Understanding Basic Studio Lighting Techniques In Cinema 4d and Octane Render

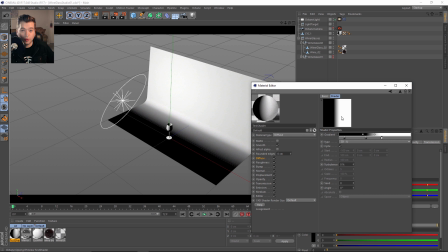(8:01)
And this was just a trick so that I could throw this into the roughness channel of the cyc background
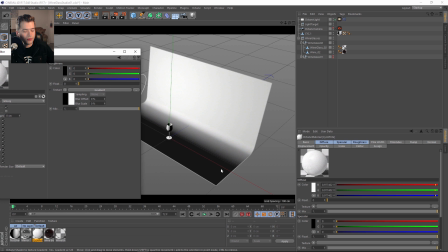(8:09)
so that I could keep the floor very reflective but keep the backdrop very diffuse.
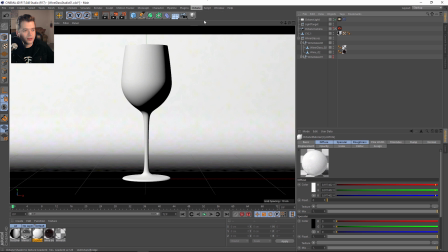(8:15)
Okay, and I did a couple of these little tricks just to overall get this looking exactly how I wanted it.
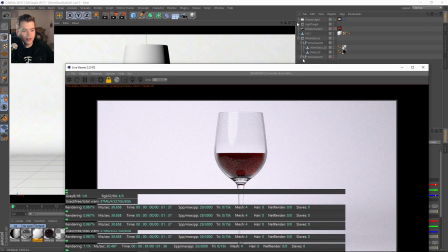(8:25)
Let's go ahead and throw this actual cyc white onto our cyc. And again, you can see it's reflective on the floor and then diffuse on the background.
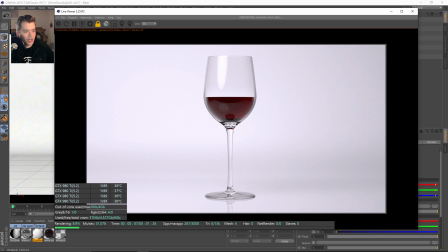(8:33)
I also went ahead and tweaked the glass shader to look exactly how I wanted it to be.
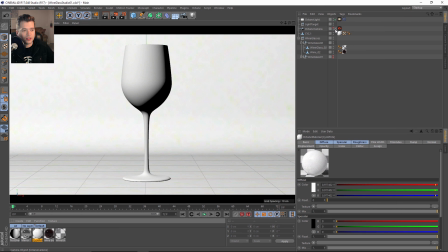(8:40)
So let's talk about glass objects for a second, just the principles of how they actually need to be modeled.
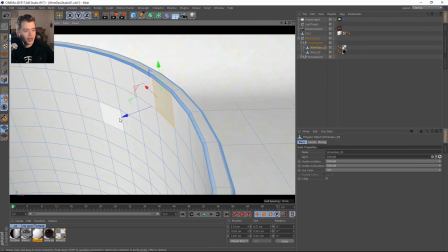(8:47)
First of all, there needs to be some thickness to the glass, and the normals on the inside should be pointing inward, and the normals on the outside should be pointing outward.
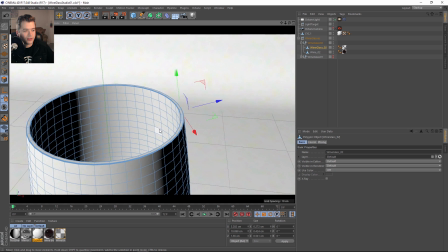(8:56)
Okay, so this is very important to get a very physically accurate result with your wine or with the glass.
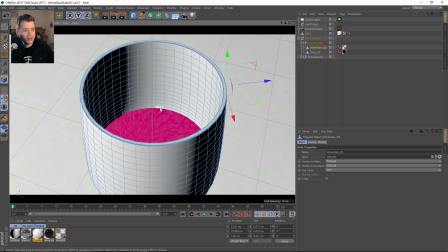(9:03)
And then I copied these polygons on the inside,
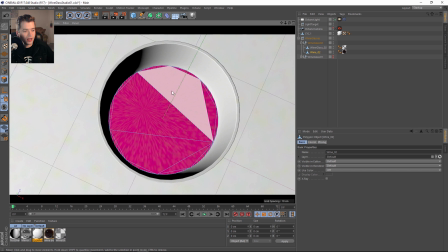(9:08)
and I created a wine, and then just actually covered this hole.
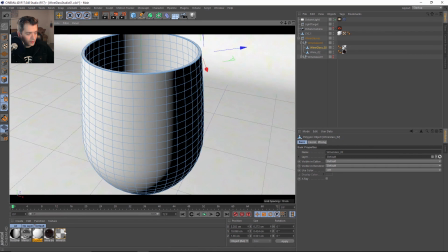(9:12)
So that's how I created the wine inside of it. But if we look at the wine glass, I have a little bit of roughness
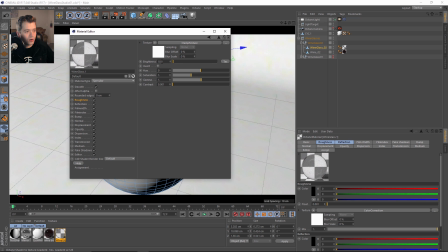(9:20)
that I've kind of clamped down from this texture and then brought the brightness down just so I could get a little bit of variation on the surface. I think that helps a lot. And then in the reflection, I've got this gradient so that
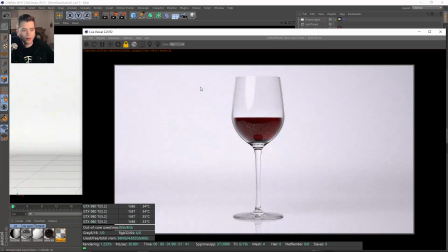(9:35)
where the actual wine or the alcohol or the beverage or the product would actually be showing, there isn't a reflection from the glass.
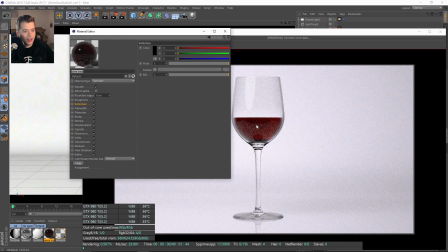(9:43)
The reflection is actually coming from the wine inside of the object. So you get a little bit of that floor showing up in the wine, but it wasn't looking like something you would see in photographed version of like alcohol.
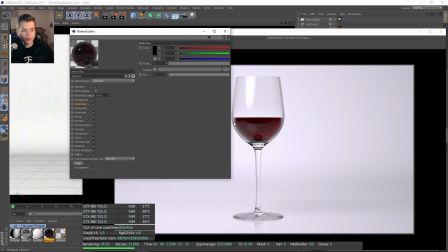(10:00)
Usually they have absolutely no reflection over top of the wine, just so you can see the wine and it just looks appetizing. But you can just basically work with your reflections to try to get that to show up.
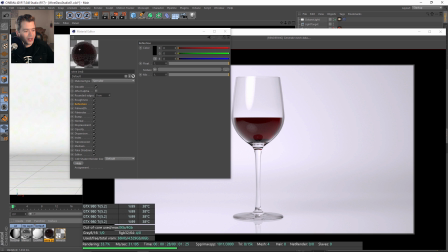(10:13)
Now, this isn't physically accurate at all, but you know, sometimes you just need to make things look exactly how you want as an artist. But I also got the black rim from using a in the transmission. I was using an inverted fall off map,
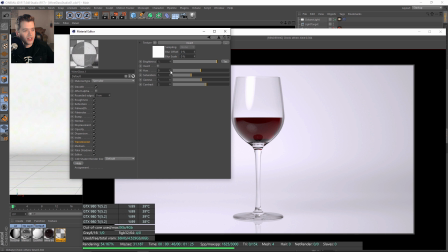(10:30)
and I tweaked some of the settings to crunch it down with the contrast to get this kind of black rim to show up. So instead of using like a black card or like any kind of special light, I went ahead and just put this into the shader just so I could pop that off of the background from that white background.
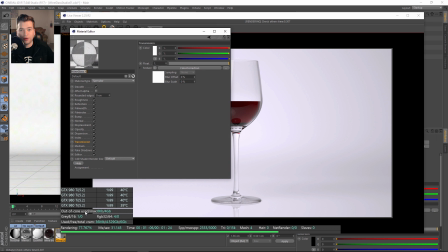(10:50)
Okay, so just some tips there. You know, any of this should work for any kind of package or any kind of material or renderer, whatever.
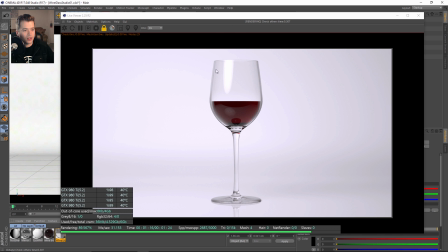(10:59)
It's just basically the principles of trying to get white on white to look really appealing. But you can see here, just the light is very bright and it's just here for the reflection.
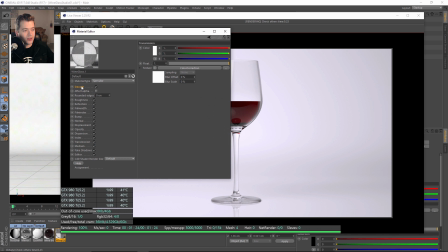(11:10)
So, and one more thing, I completely was racking my brains. Somehow I had this smooth unticked, and if you untick that,
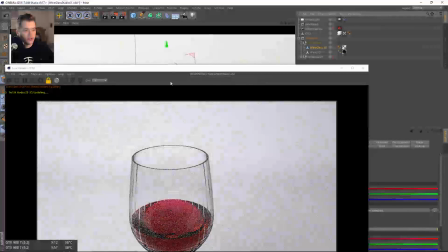(11:20)
and then if we jump up really close, you can see that the glass looks extremely faceted.
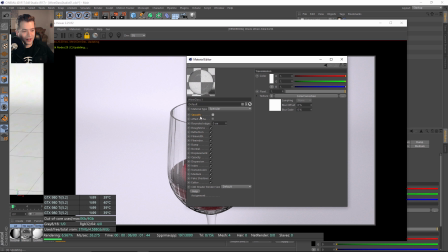(11:27)
For the life of me, I could not figure that out until I was messing around with the shader.
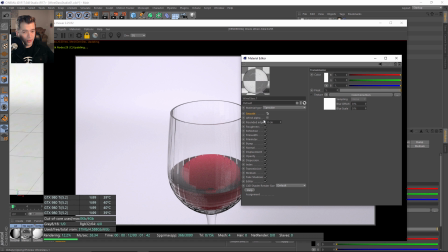(11:32)
Kind of process of elimination led me to believe that it wasn't Cinema 4D, and I had enough subdivision, so it was something that was going to be in the shader.
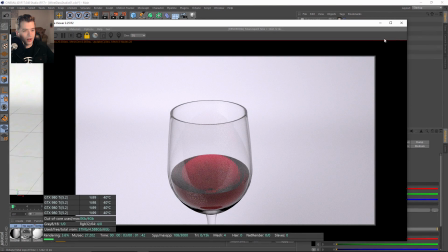(11:40)
And if we resend that, now you can see that it's very smooth. So kind of a gotcha moment that I had that I wanted to pass along to you guys.
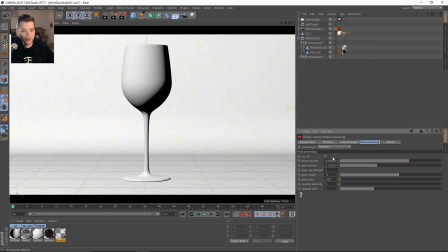(11:49)
And again, in the cameras, I like to use like the post-processing.
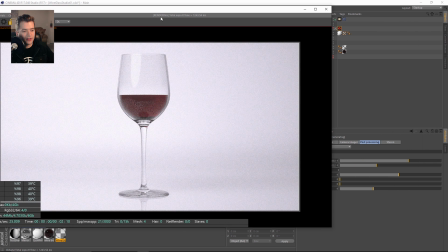(11:55)
If we open the live viewer again, I like to use the post-processing just to kind of add a little bit more
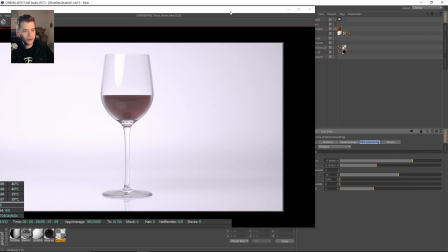(12:01)
bloom to the lens overall, just so it looks like that it's really super white,
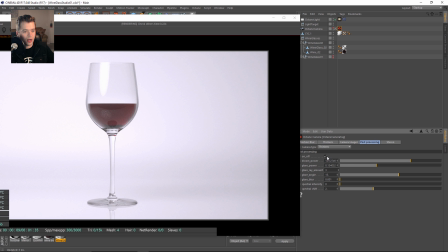(12:06)
super hot white.